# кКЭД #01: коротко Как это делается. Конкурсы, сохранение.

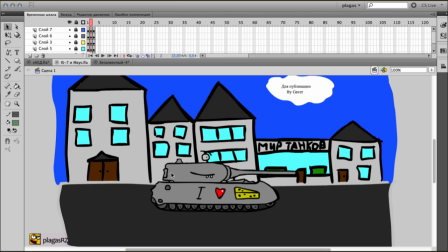Опять же выдержан его стиль оригинальный, немножко юмора и веселья, что дает полное право ему публиковаться и я с радостью демонстрирую его работу что хотелось бы отметить я вот например мне здесь сразу смутило граница переднего и заднего плана задний фон
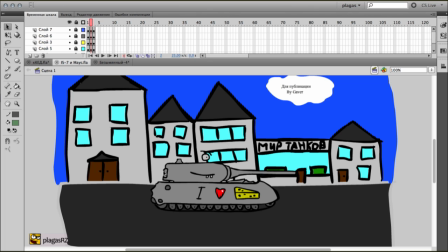него все объекты имеют большую жирную обводку и причем она черная и это такой клёвый персонаж немного теряется даже если он будет двигаться зрительно это будет немного некомфортно я бы посоветовал ему немножко пересмотреть рисование заднего плана и вот я немножко набросал
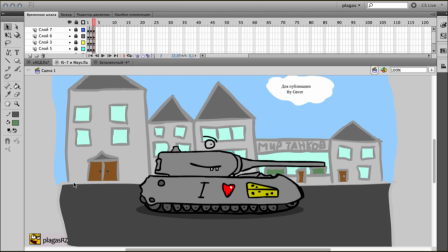примерно как это может выглядеть то есть мы линии обводки заднего плана делаем бледным
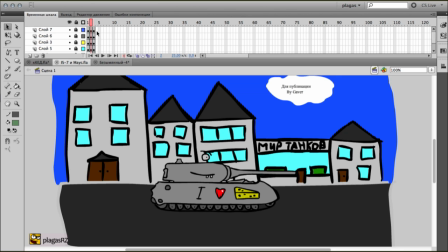и вообще выбираем сочность яркость цветов но я еще сделал объект сам крупнее
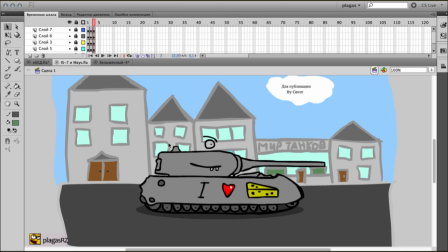добавил ему тень только в том случае если нам нужно что-то показать на фоне мы можем это выделить конечно может быть я чуть-чуть переборщил сделал слишком бледные цвета но я думаю что в этом примерном направлении нужно двигаться искать какую-то альтернативу чтобы у нас выделялся на первом плане персонаж ну и и
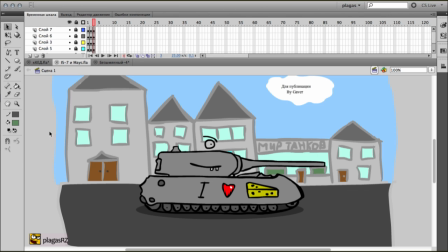художник Гайвер, второй, кто получает тысячи голды. Так что, Даниил, удачи тебе и спасибо за участие.
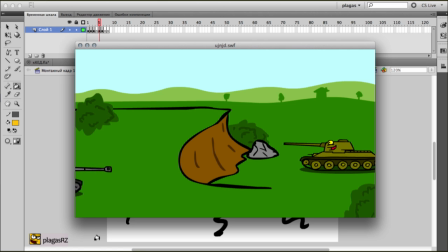И дальше у нас активный молодой человек с ником Ассасин. Вот это его небольшой отрывочек, как он говорит, хотел отправить на физмультуру, но посчитал, что стиль слишком сильно скопирован.
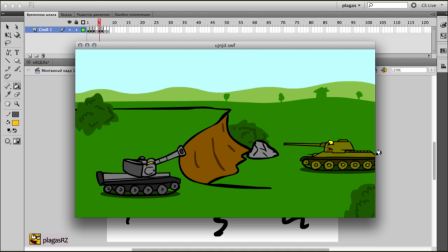Но, несмотря на это, видно, что старался, видно, что все очень хорошо прорисовано, все вот эти положения. Здесь, правда, упустил момент, когда танк разворачивается. Но, видимо он хотел нарисовать это потом и опять же тоже про фон то есть я вот про это уже говорил в прошлой работе я бы сделал его все-таки не черным а
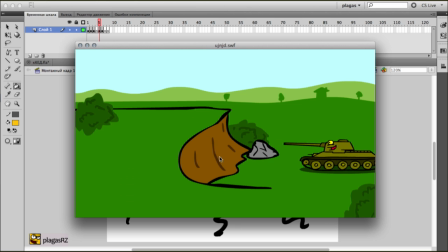вот темно-темно-темно-зеленым например а камень темно-серым вот здесь допустим же здесь сделал он рельеф так что астасин молодец
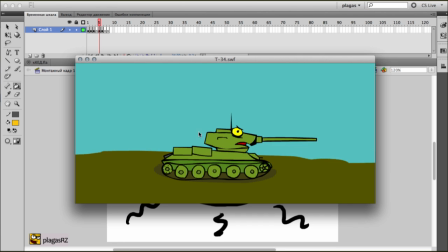получает пирожок и в следующем эпизоде я вам покажу как звук может играть ключевую роль вот допустим небольшой фрагмент
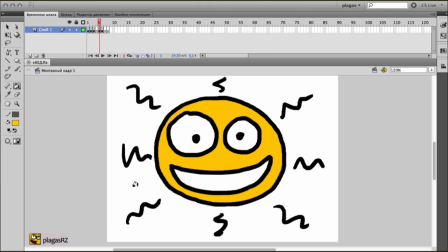Здесь у нас получилось, что фрагмент качественно озвучен И само торможение, процесс, он уже додумывается в голове Звук сыграл ключевую роль И получился вполне понятный и ощутимый момент торможения А интересно прорисованная
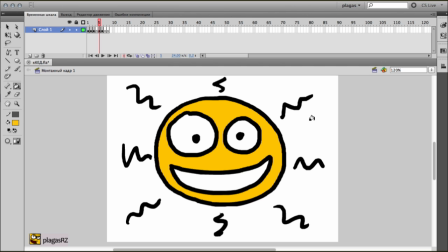пыль еще усилил этот эффект И у нас игрок с ником iCaramba получает следующую 1000 голды Так что Иван молодец, спасибо за участие И пятый художник, которого я покажу Это Андрей с ником iMechanik Который прислал, как он сказал, недоделанный мультик.
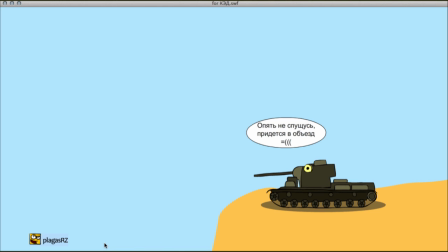Это даже мультик комикс. Хочется отметить то, что очень интересно прорисована тень падающего танка.
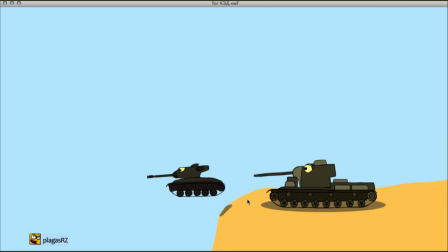То есть этот момент не упущен. Маленький танк сейчас едет, вот он, раз, тень его ушла. Но, допустим, вот здесь у нас очень много неиспользованного пространства. Что очень, конечно, грустно.
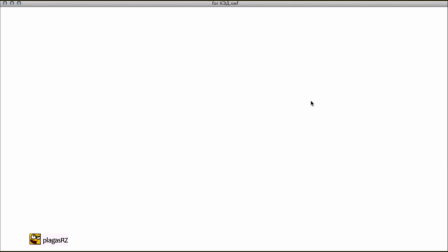Здесь, допустим, можно было бы в идеале сделать какой-то задний план. И какие-нибудь бегущие облака.
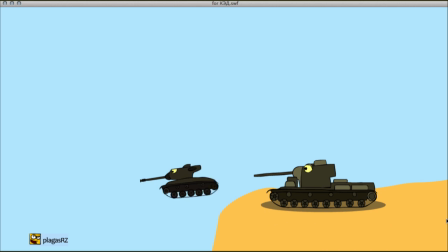Тогда бы общая картина смотрелась бы намного веселее. То же самое примерно, наверное, с землей. Где-то можно было выделить какой-нибудь небольшой объект, либо камешек, либо просто неровности.
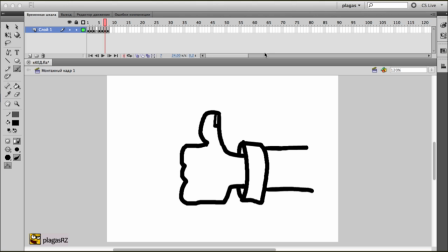Так что, Андрей, спасибо за участие. Получай свою голду. Всем участникам спасибо. Те, кто не попал, не расстраивайтесь. У вас еще будет шанс и не раз. Возможно, эти же работы перейдут в следующий кэт. Буду снова отбирать пять работ. И не потому, что одни лучше или хуже других. Всех отбирал я по своему какому-то запутанному сложному критерию.
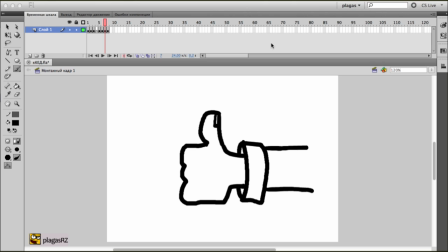Так что шанс есть у всех. И напоследок вот вам интересная работа, о которой я хотел с вами поделиться. Она идет вне конкурса, и я вам покажу небольшой трейлер. Весь мультик вы сможете посмотреть уже по ссылке. По ссылке в подписи.